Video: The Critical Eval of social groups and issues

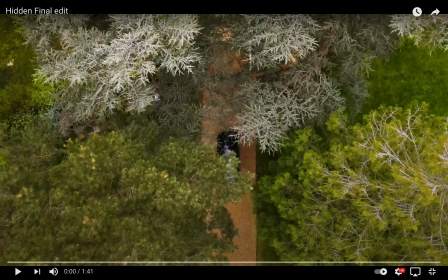This video is the answer to the critical evaluation question of how does your product use or challenge conventions and how it represents social groups or issues. We tried to incorporate as many thriller conventions as possible to ensure that if a viewer was to see our opening, they would immediately identify it as a thriller.
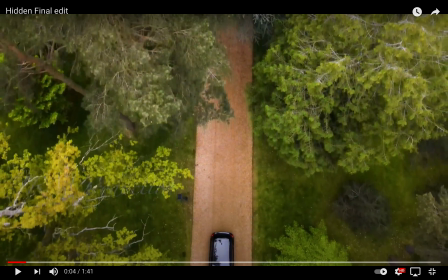Here, in the first shot, we have a bird's eye view with eerie music, so that you can immediately identify this as a thriller, as eerie music here is a convention of thriller. And this is to
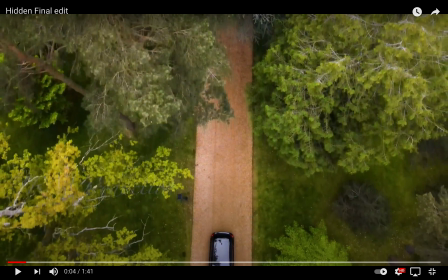increase a little, add some tension to it already from the start.
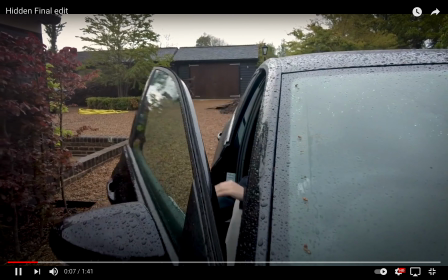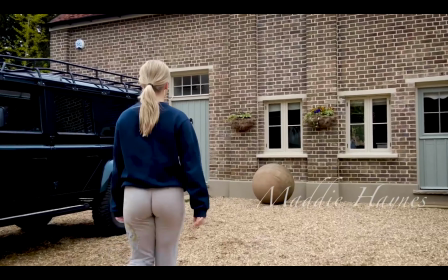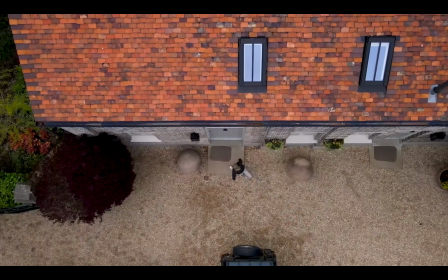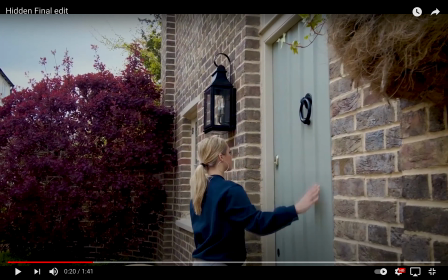In the shots leading up to her walking to the door, we have a close-up of her face as she gets out of the car. This is so that the audience can have a connection to our character, and so that they can see the emotions of her face. And the tracking shot of her walking towards the car,
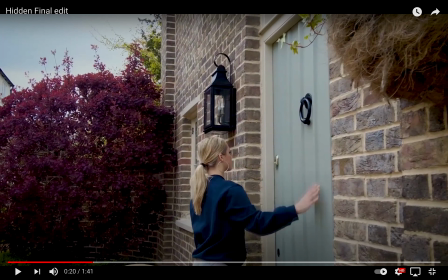we've done this so that the audience have no extra information that our character doesn't have. And we've done this so that they're in the dark, and so that they see this as a ordinary interaction, and so that we as the creators of this have had more
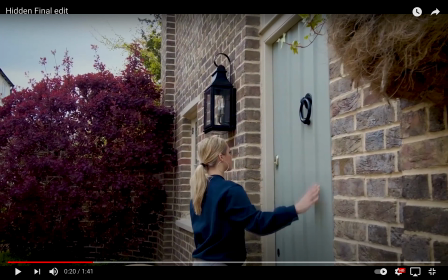ways of going. We had.
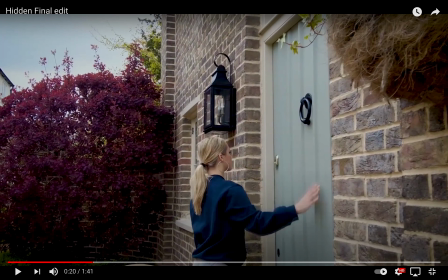And the tracking shot leading to the house, so that we've done this so that there's no added information the audience has that the character doesn't have. We've done this to keep them in the dark, so that we can increase tension and suspense.
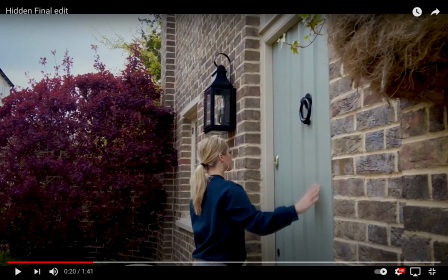And the subtle sound effects of her walking on the gravel and knocking on the door, this is done to add verisimilitude to our piece. So that the audience feel included and part of our world on the screen.
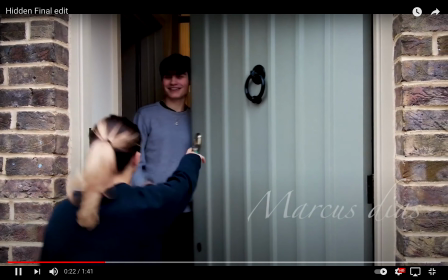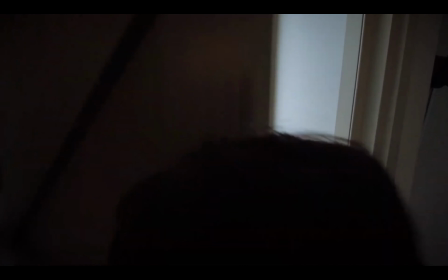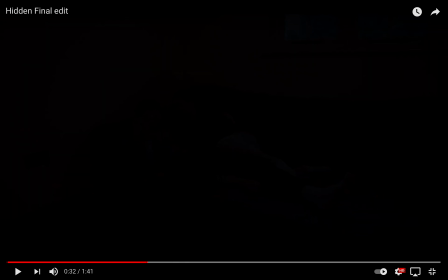Here we had on the shot with the boy that when he appears, we have the music spike a bit. This is a convention to let the audience know subconsciously or subtly that
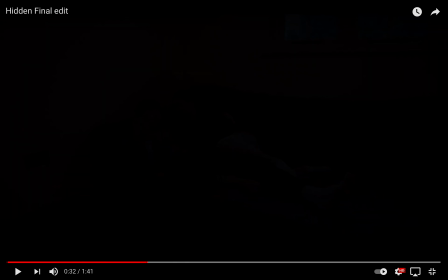he is either a bad guy or our antagonist in this story. And the lingering on the door, we've done this to create a little bit of unease,
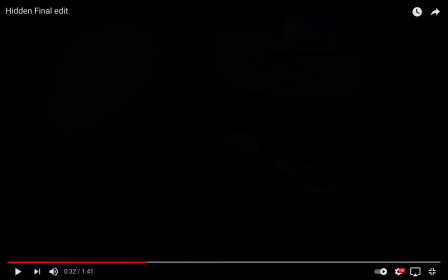just to show that in this regular day-to-day transaction, there's something wrong with it.
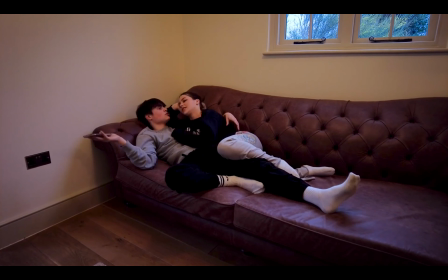I'm going to charge him and top drawer upstairs. You'll grab it. Yeah.
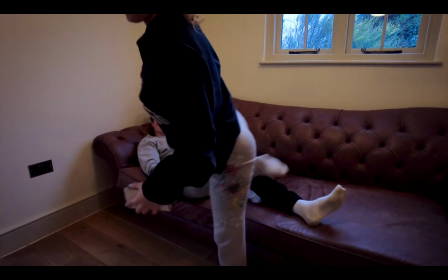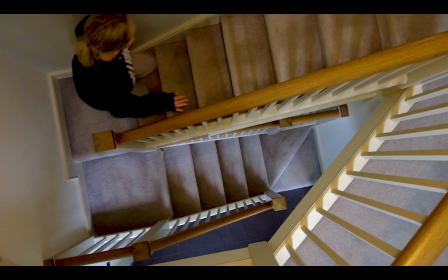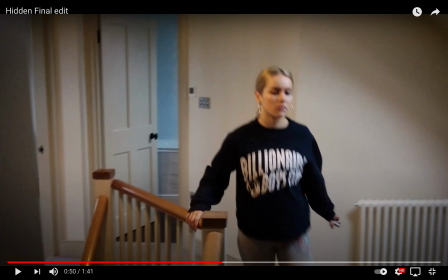In the shot of the stairs, there was a slight tilt. We've done this so that it also creates a slight feeling of unease, as the door did.
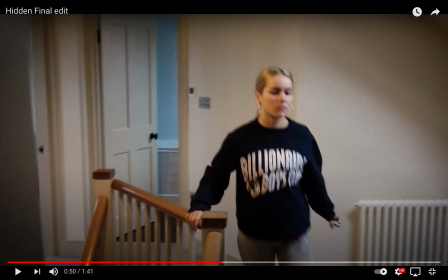And our color grading in throughout our opening has been gritty, and this is a convention of thriller films, and we've tried to keep to this convention of gritty colors.
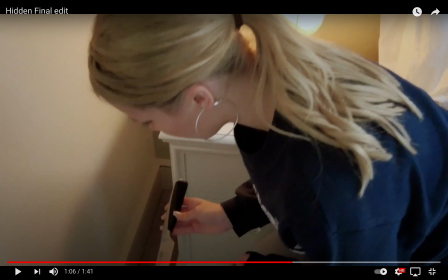Here we have an increase in the pace of the cuts. We've done this to emphasize the importance of what's about to happen, and also to create intrigue and tension in this scene. Also, the music slowly dies down and then
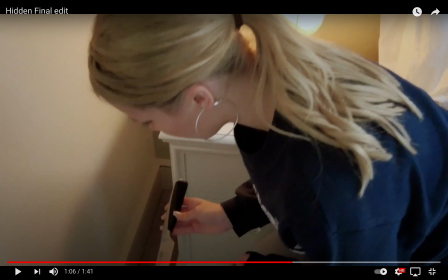gets loud and spikes again the second she realizes that what she's got in her hand is a knife. We've done this to emphasize the importance of the knife. And we've also chosen the knife as our McGriff object, and we chose to have a McGriff object because it's a convention of thriller,
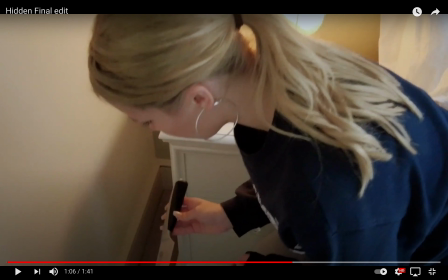and so that now this knife is the focal point of our opening.
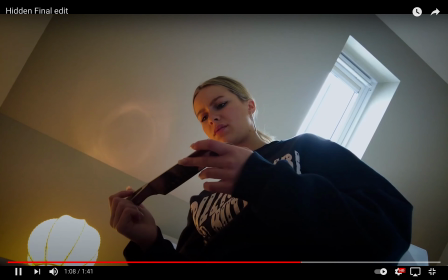Here we have a low shot, and this shows that our character is now vulnerable and she has a lack of power in this situation. The reason we chose a knife also is because this tackles a
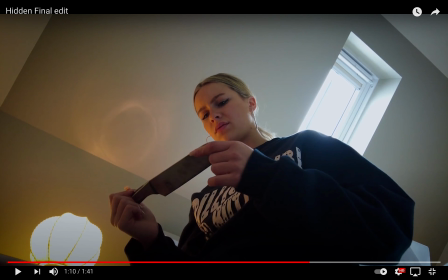social issue in the United Kingdom, where we have a lot of knife crimes that have been happening recently, and we wanted to tackle and make this issue, aware. And this also ties into abusive relationships, how
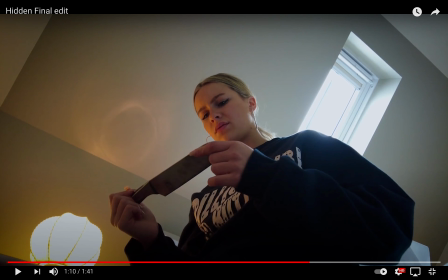common they can be. And this is also a convention of thriller, with a girl having a psycho boyfriend or a relationship
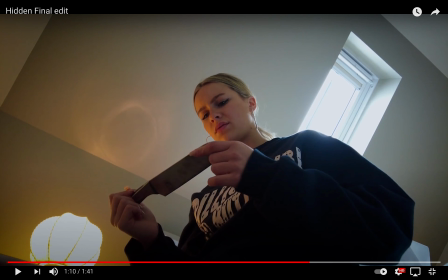where one person in the relationship is a person with a mental disability or someone who's so-called psycho.
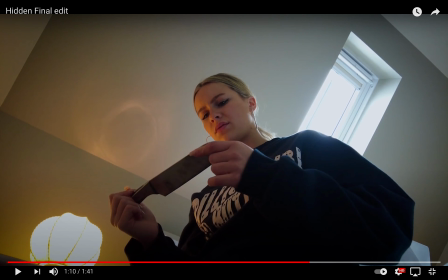And eerie music once again to show the importance of the knife.
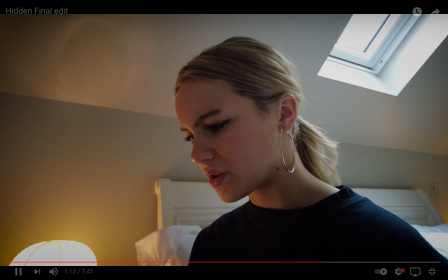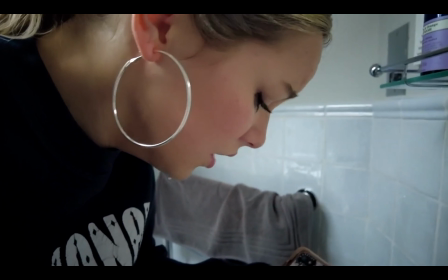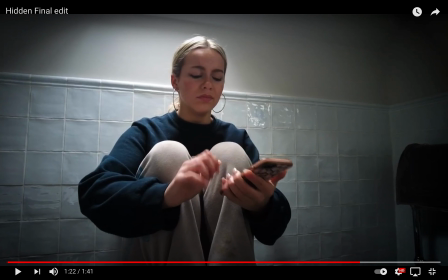In the next shots here, we have a little bit more fast-paced editing than what we saw at the start. This is like to increase the stress level, to show what she's feeling on the screen and almost make the audience feel the same thing.
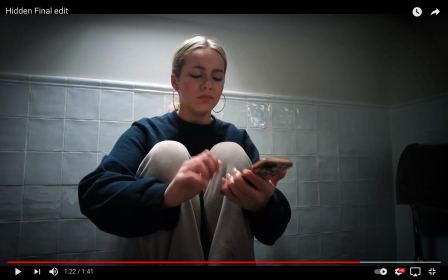This also increases the impact of the knife and the impact that it had on our actress. And also we have a couple close shots of her just to show the emotion that she's feeling and
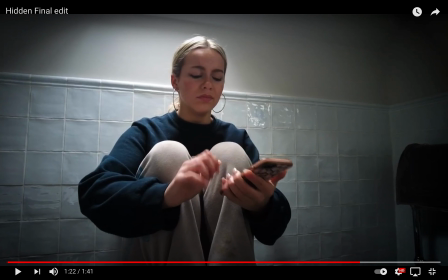give it off to the audience. And in this shot here, we have spotlighting on her. We've done this in post-editing, and we've done this to show that she's more isolated in this room and how the room is cold and dark, and she's the only one in this room.
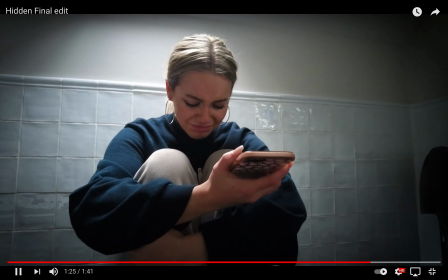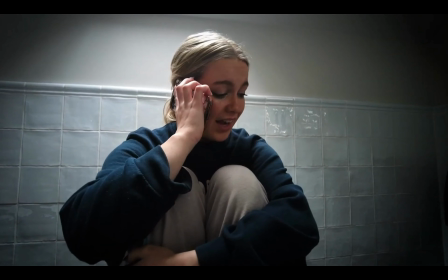Hello?
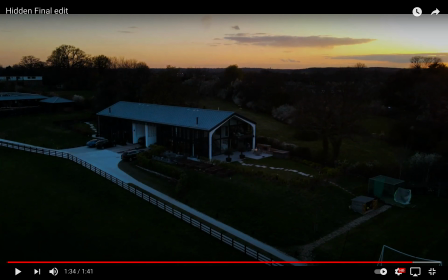So you believe me now?
And in this last sequence here, we have someone that's not known to the audience and hasn't been introduced in the story, and he has a short ominous line of "So you believe me now."
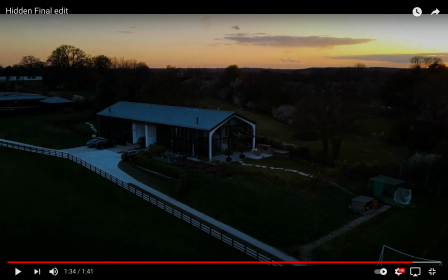And we've done this with the hope of intriguing the audience, and we thought it'd be a good idea. And we've also used loud music and a time lapse here,
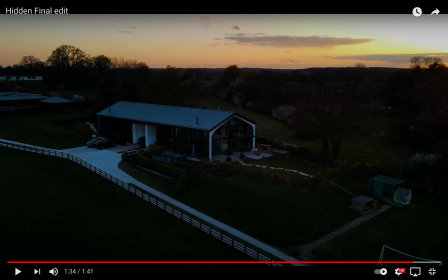going from light to dark, showing how the story here started light and now it's in a dark place. And we've done this to round off what we thought would be a good ending to a opening. And yeah.